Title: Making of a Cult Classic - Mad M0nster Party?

Arthur started out as a television art director for ABC,
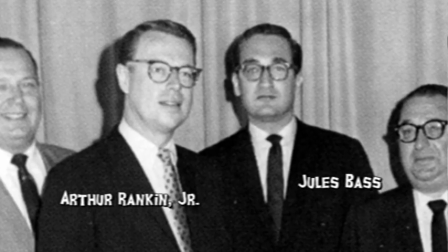0:32 and he met Jules through one of their advertising agencies and decided to start their own company.
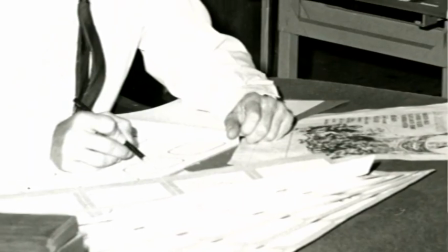0:40 I knew a little about it. George Powell in Czechoslovakia did a series of shorts many years ago called Puppet Tunes.
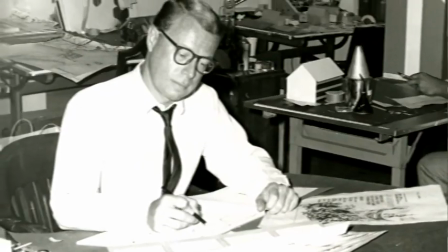0:48 So when I saw one of these studios in Japan doing something similar, I wondered how we could make it more acceptable to an international audience. You know, we got lucky. We did Rudolph the Red-Nosed Reindeer, the first of its kind ever done and seen as widely. It was a wild success. First opening, I mean, it had 50, in those days, the way they counted audiences, only the networks, right? We had 50% of all the viewing audience in the first time out. Well, then everybody called up and said, could we have one of those?
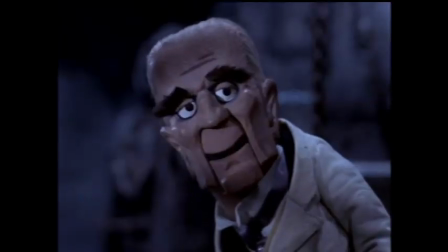1:20 If I must say so myself, you are a masterpiece. Why, Dr. Frankenstein.
When they did Mad Monster Party, they got Jack Davis, who's my favorite artist of all time.
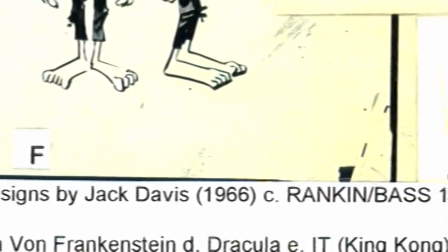1:33 It's like everything came together in 1964 for them.
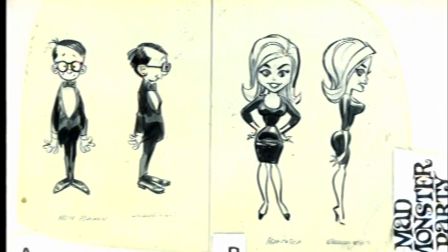1:38 Not only was Rudolph a smash hit, but they locked into like these really great artistic people at that time too.
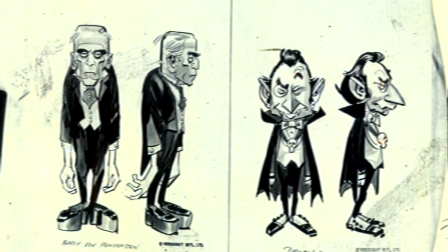1:47 Maury Laws, all their designers, the voice actors.
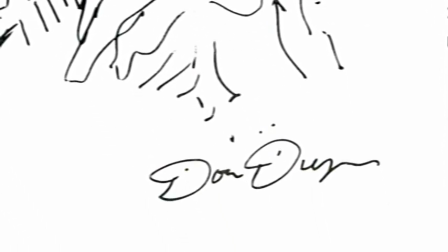1:52 Don Duga was an artist out of New York, worked on a lot of different animated projects, and his job was to translate the script into a visual format, which was a storyboard. Which is my most favorite thing to do in a film, because that's where you create the thing. That's where you do the cinematography, that's where you take the angle shot, that's where you put the key poses in for the animators to animate to.
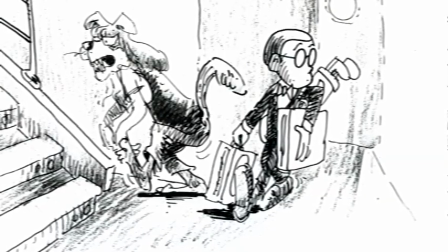2:19 So, which are critical to the whole film.
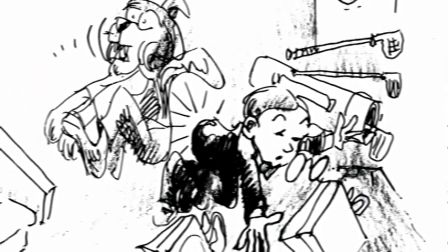2:22 One of the things is that, you know, timing and staging is one of the things that, you know, we know in animation.
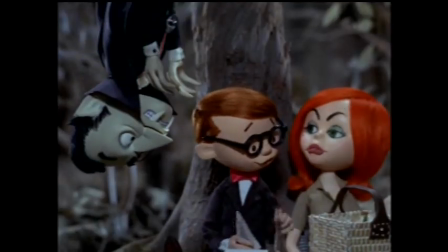2:29 And when you're boarding it, you try to pace it so that the sequence where the vampire is trying to get him in his teeth,
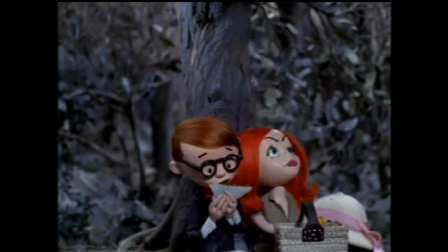2:36 and just at the right moment, he bends over because he's doing, you know, I gave him a little gesture here, dropped his glasses, he's picking up his glasses, boom.
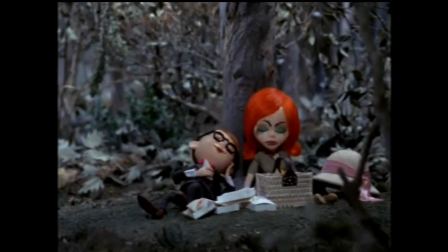2:44 Just at that moment, he stumps and hits a tree and that kind of thing. So there was all that kind of timing stages of the thing, which were kind of fun to do. And the sequence with the gorilla in this sequence here, like this is a shot where
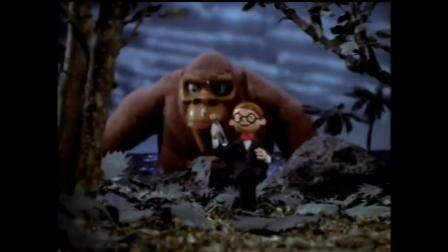3:00 they are looking frightened and he on the other side is holding up this test tube.
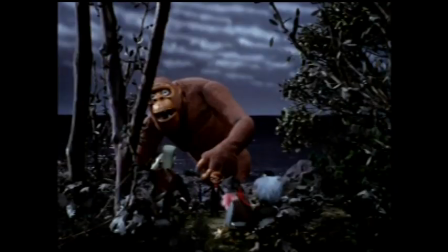3:07 And he thinks, oh, it's this test tube that they're frightened of. But when you, and I cut to the other angle, you see it's a gorilla that's behind him that they're frightened.
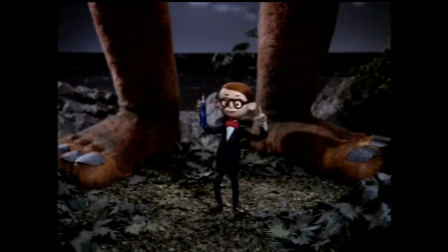3:18 It's a funny mix of the scene because, you know, he thinks, oh, he's empowered, and you cut back to him, and it gave me a chance to do these kind of gestures. He's feeling really strong, you know, Felix Blanken, oh, wow, I'm big, you know, I'm strong. Look at those people, they're frightened of me. Mm-hmm. That kind of thing. So those are fun scenes, yeah.
Hi, ho there.
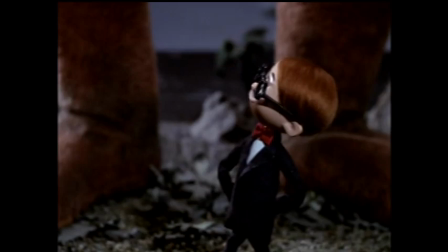3:38 May I get you a banana?
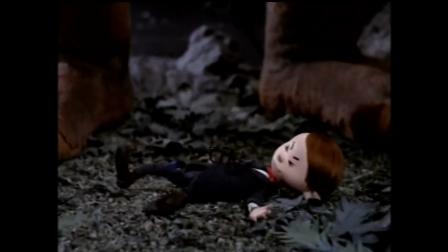Storyboards were done and they were sent out to the Japanese animators. Fortunately, even more fortunately, I found a source of animation in Japan at the very beginning in stop motion,
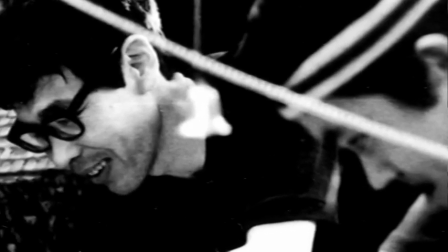4:01 which we refined and called Animagic, and whereupon we had, I guess you can call them dolls,
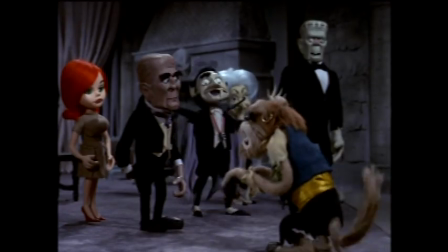4:08 built with a full human armature and moved them one frame at a time.
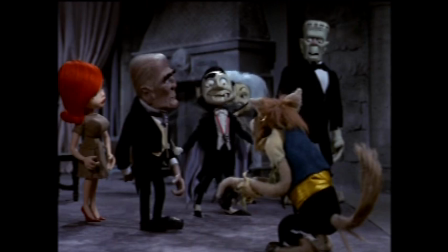4:13 And as many casts, as many figures, dolls, if you will, on the set, there was a live person in back of the camera.
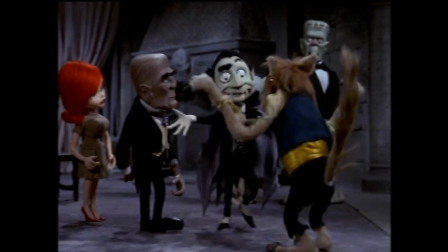4:22 We didn't do this by computers or by charts. It was all by memory. So the actor remembered every movement the character was making.